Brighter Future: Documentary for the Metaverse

It was kind of the first project that we'd worked on that was getting the millions of views and really changing people's perceptions around the world. So that, I think, you know, it's still difficult. You know, here we are at South by Southwest. We're looking at all of this, these emerging technologies, and at the end of the day, we still need bums on seats. We still need to see, you know, how we can engage with people. And I think a big part of our journey was then,
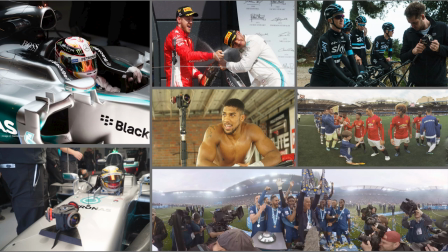because of the work that we'd done with our documentaries and looking really, really at sort of how we can use VR for good, we were approached by the broadcaster Sky in the UK, who wanted us to kind of, like, you know, Let's see if we can apply that to some of their IP, sports, entertainment, and that really sort of blew from us as a small independent VR company. It really gave us a lot of traction.
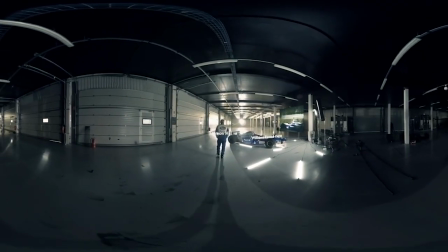And I've got there. I mean, I was thinking what to show you guys, but this, you know, we do everything from Premier League football to boxing to F1.
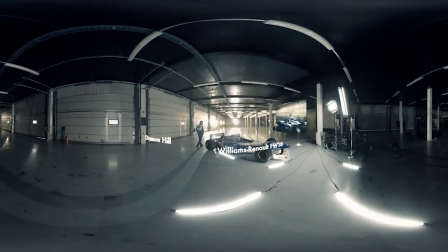But this project, which was a retrospective looking at an ex Formula One
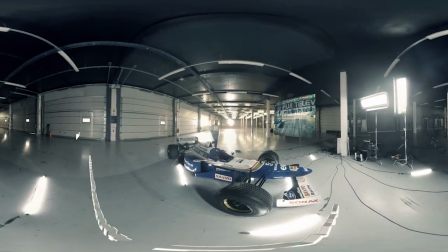champion, Damon Hill, shows this kind of convergence of multimedia.
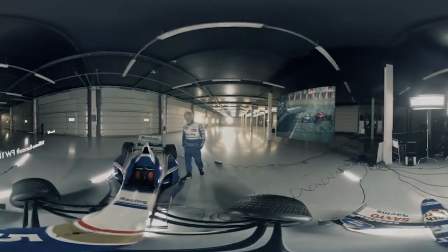So, you know, the graphics cooked into 360 video and compositing traditional films, but also,
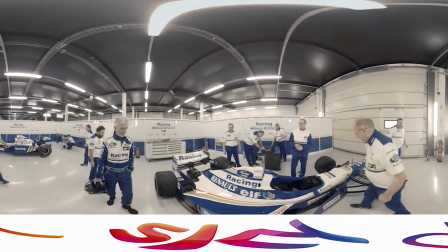and importantly for what I want to talk about today, the idea of theatre, because the old girl, when you're creating a documentary,
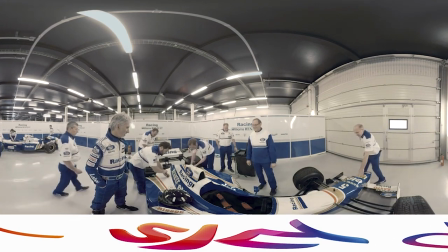you are creating theatre. You're effectively becoming a theatre director.
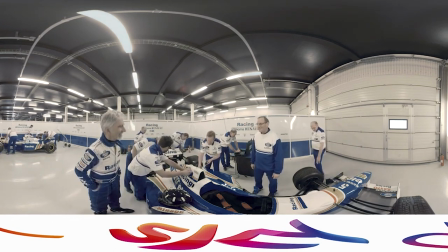You're no longer, you know, you can't do those nice cheats that we always like to use in traditional filmmaking.
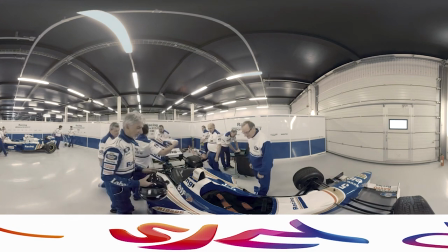And so the blocking. So what you can see here, what I've done is I've obviously got the racing car driver is front and center. He's positioned about 1.2 meters away from the camera, and all of that busyness in the background.
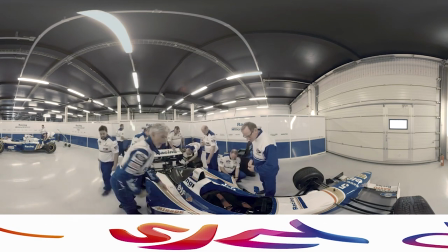Like I had to, so you know, look at them. They're all a bunch of old engineers. I had to kind of spend half an hour with them, getting all excited.
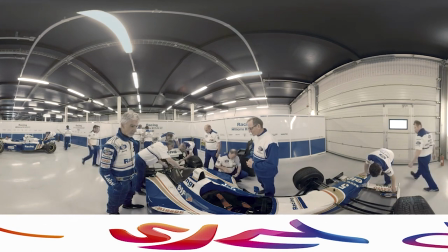Right, you've got to move everywhere, and you've got to, you know, I've got to get you excited and kind of have you moving, because obviously the main focus of this is going to be on the F1 driver.
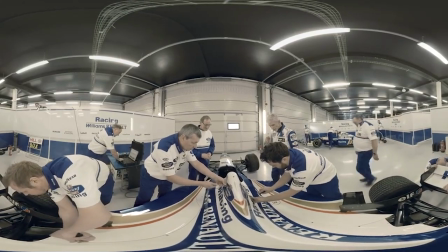He's talking. He's engaged. With his, but the rest of it, even though this is documentary, it's very much staged.
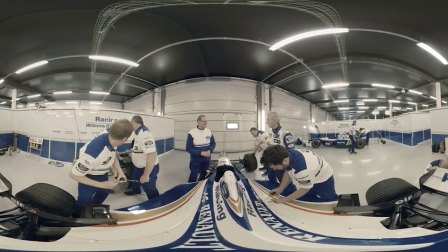It's very much, we're trying to kind of make the scene as alive as possible.
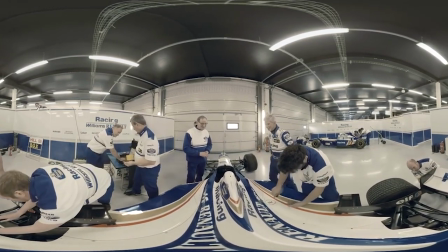And by cutting between, we're normally using like a 12-second cut rule,
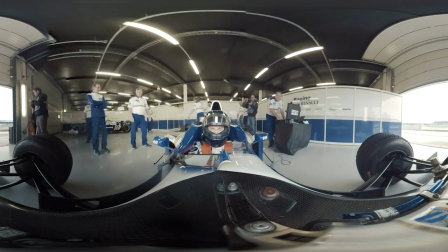which is enough time for people to kind of get a sense of where they are. And this, obviously, what you're going to see here is this build-up towards.
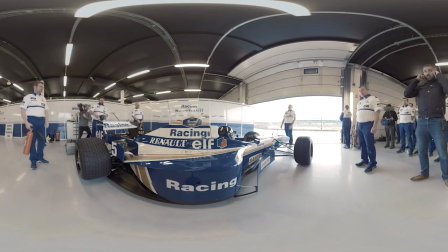Him getting in the car and racing, and this is the premise of this.
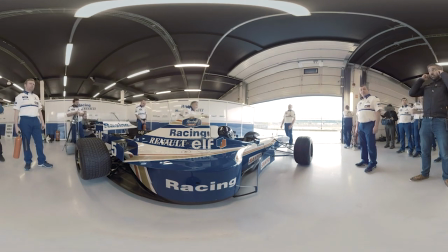This is his old racing car, which is, you know, it's an absolute beast compared to kind of modern versions.
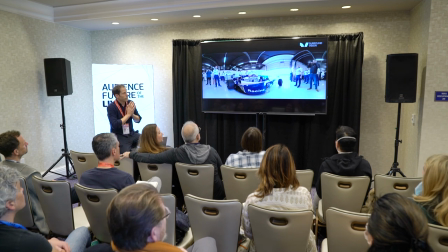But the, you know, so this is this wonderful journey, taking the audience on this journey through to see the engineers, but also out onto the track as well.
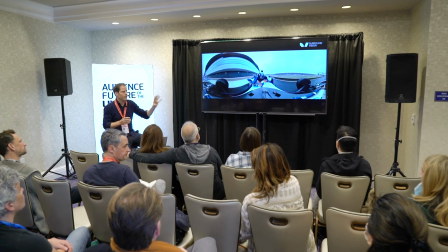So, you know, now this is, I'm kind of breaking rules with doing this,
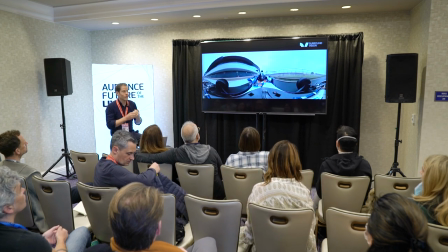and as XR producers, if you're not supposed to normally move the camera.
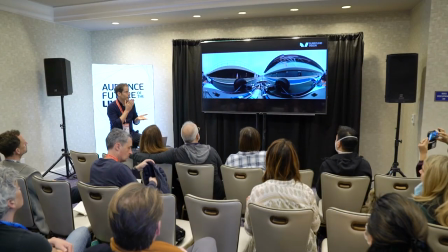There are some exceptions. If you're going in a straight line, you can move the camera.
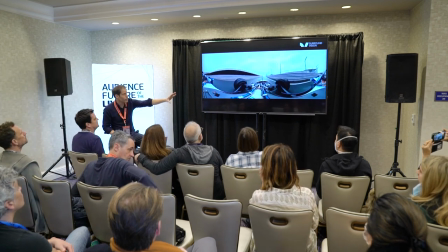But for example, just before he starts to, you know, to turn the corner, what our post-production people have been doing is checking.
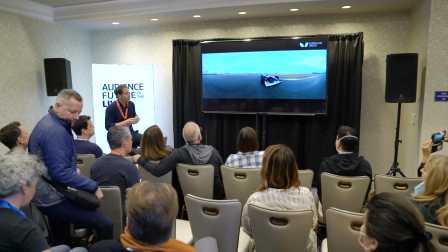Now, this shot, you know, is great.
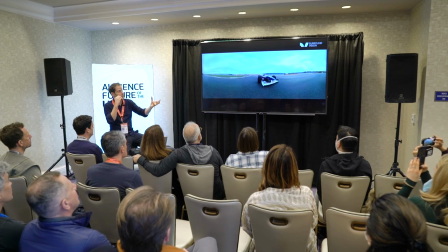You know, crazy. We had a tracking vehicle and a camera at the front of the tracking vehicle, so then we were concertinaing and completely losing the tracking vehicle.
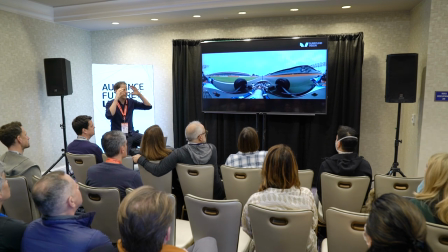So when you're in a headset and you're floating along the track, you're there floating in space with Damon Hill kind of running around racing. You know, it's projects like this where you're mixing zip lines, drones, close proximity, choreographed work.
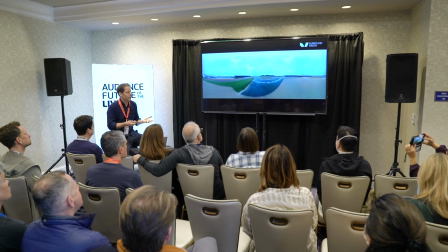You know, this is how you can really sort of breathe life into documentaries in 360.
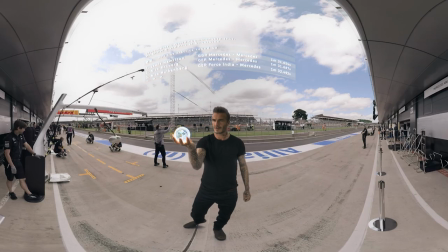You know, it's brilliant. This is a really short video.